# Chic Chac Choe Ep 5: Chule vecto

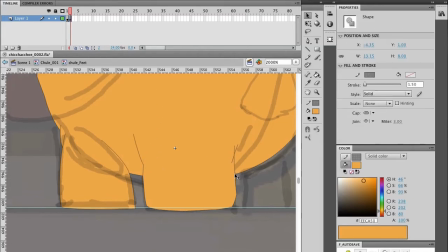So again, this is going to be a repetition of the shapes.
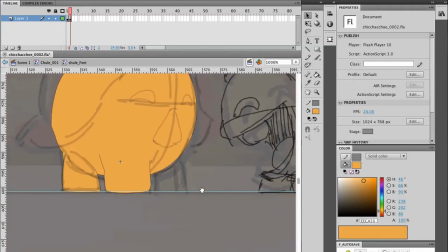Just trying to figure out the shapes, trying to figure out the forms and shadows and all that stuff.
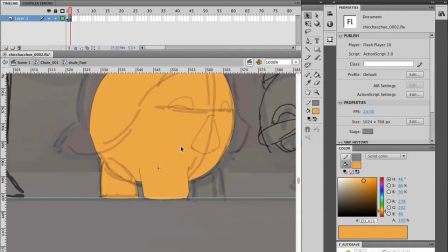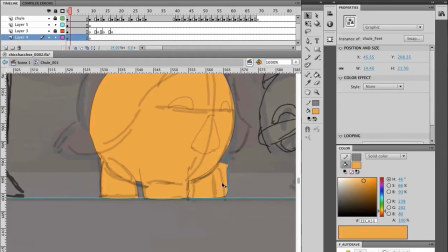Again, I like to use the guide I set below as a floor. It's really going to feel the character.
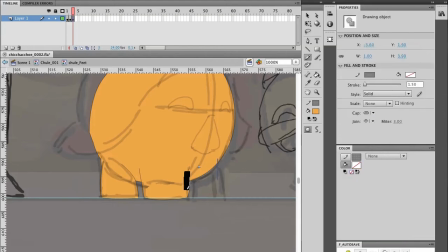It's going to let the character feel that it's actually sitting somewhere. That I think is nice.
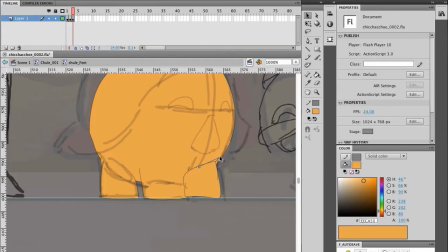So yeah, I apologize, it is very repetitive, but it's animation.
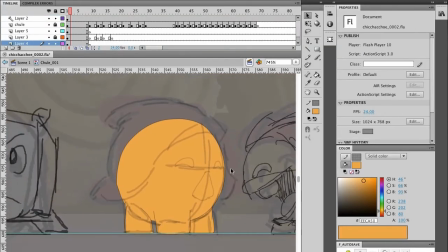Welcome to animation, people!
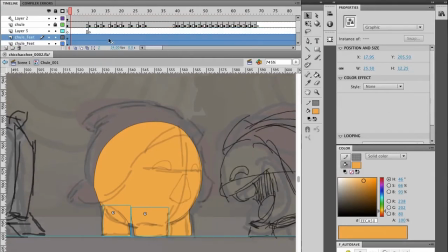Again, the organization is key when you're doing these kind of things.
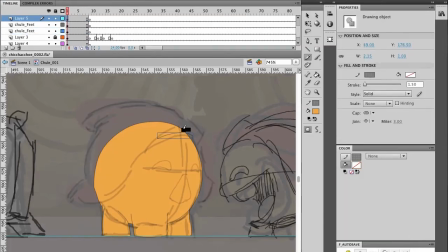Really, really important to name your your stuff properly, and to know what you're doing basically, or else it's gonna be very easy to get a headache when you start animating. Try to think where to cut the stuff.
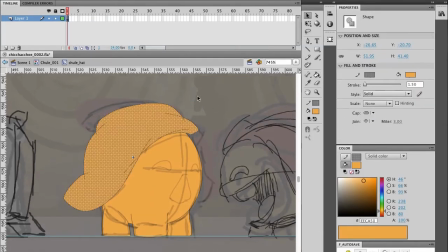For example, here I'm cutting the hat, and I'm just doing half of it, and it's basically gonna be cut in three parts.
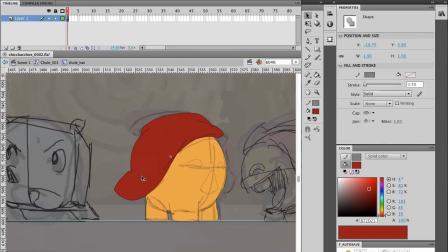So one is this part that you guys are seeing right now. The other part is the one below, like all the way to the back, and the other part is the little hat thingy that is the little squiggly thing that is in the back of the hat.
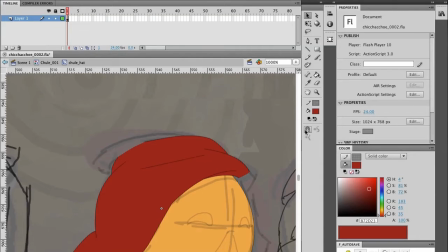It's really, really important that you guys cut your shapes properly, and another thing that is really important is to put the registry point in the proper place where it's easy to flip over,
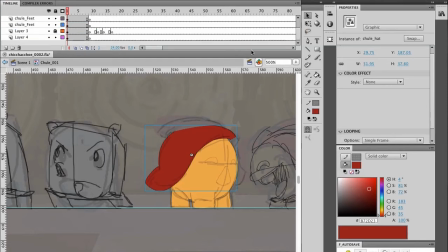or else when you start animation it's gonna deform a lot. I'll show you what I mean in future videos.
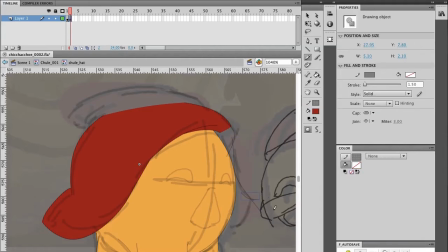But yeah, don't be afraid to be very loose when you do these things. Actually, if you follow the rough and you keep it loose,
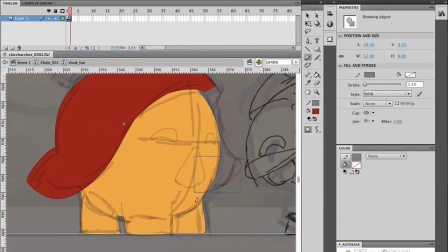it's gonna still have the feeling that the character is alive and not just a rigid thing, just floating over around.
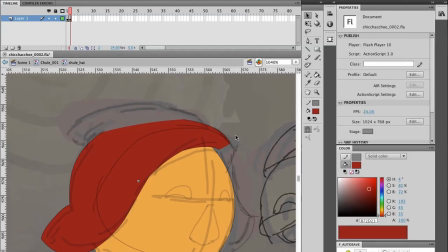So don't be afraid.
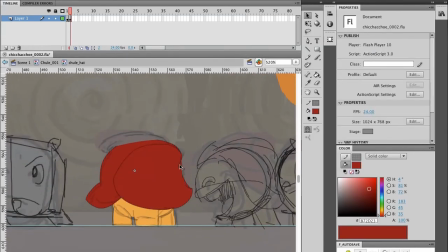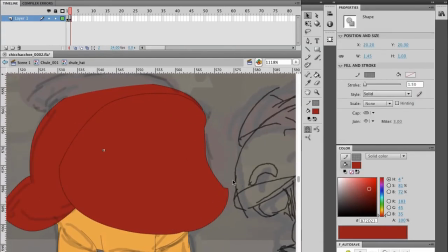I apologize for the noise outside. There's a construction going on. But yeah.
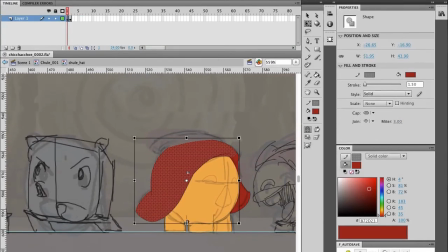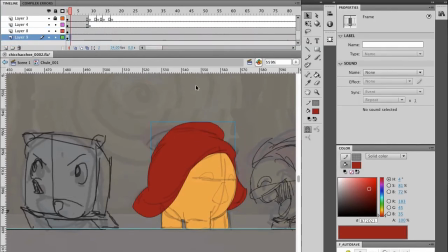So again, we're gonna go ahead and work on the third piece of the hat. It's quite simple.
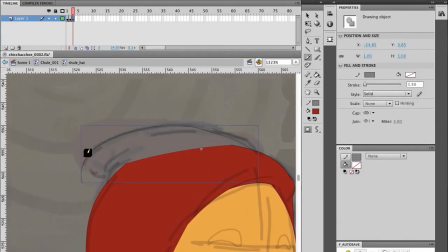It's just this thing in the back. The reason I'm separating it like this is so when I have this character move a little, I could add some extra animation to it, like extra bounces and stuff.
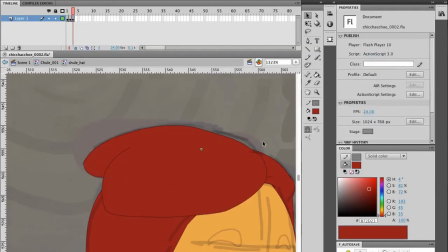It's gonna let it feel more natural, and avoid the feel that it's actually separated by shapes.
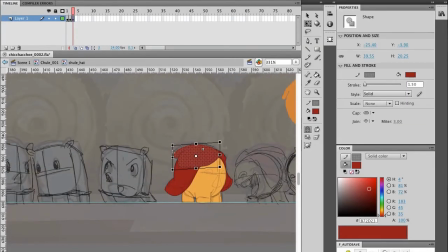If you compare like a lot of animation done for TV and stuff, if they're done
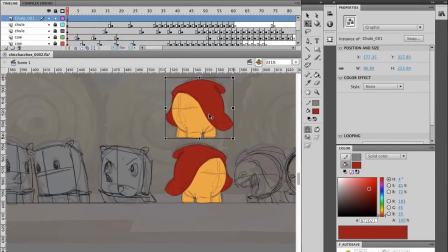in this method of separating stuff in symbols and movie clips,
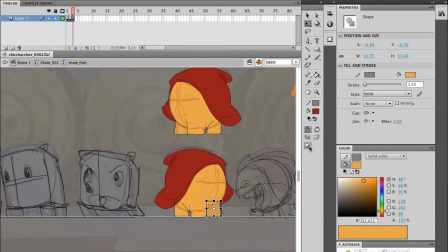then you'll see that sometimes it becomes a little bit too rigid, and I try to avoid that. I like to avoid that, so the animation feels more natural, more organic and more alive.
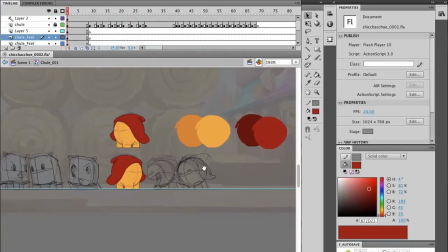It's my personal preference, but I like it. So there we go.
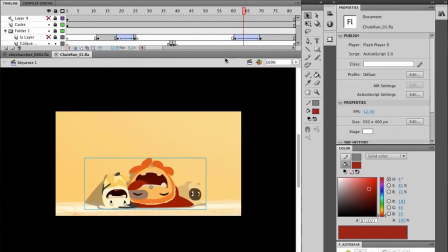Here we're checking out an extra video that I did before. This video contains the animation as I like to animate, basically.
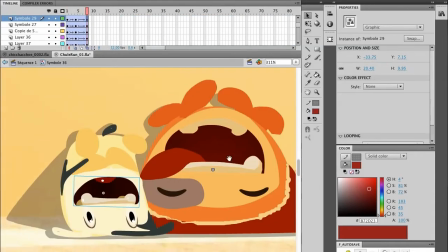And as you can see, it's all separated by symbols. And it feels more organic.
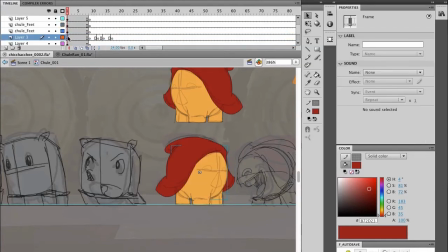It doesn't feel too rigid and stuff. So what I'm gonna do is I'm gonna copy some elements and bring them over here.
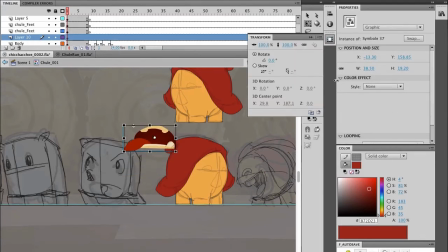So for example, Chule's mouth, eyes, that already have the colors defined and stuff.
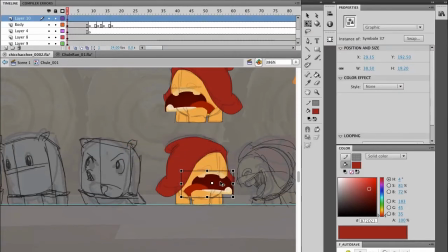I just bring it in and just duplicate it, and that's it.
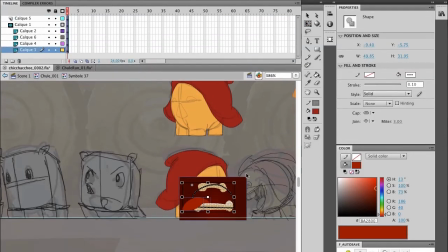As you see, there's also a duplicate version of Chule on top, but it's flipped.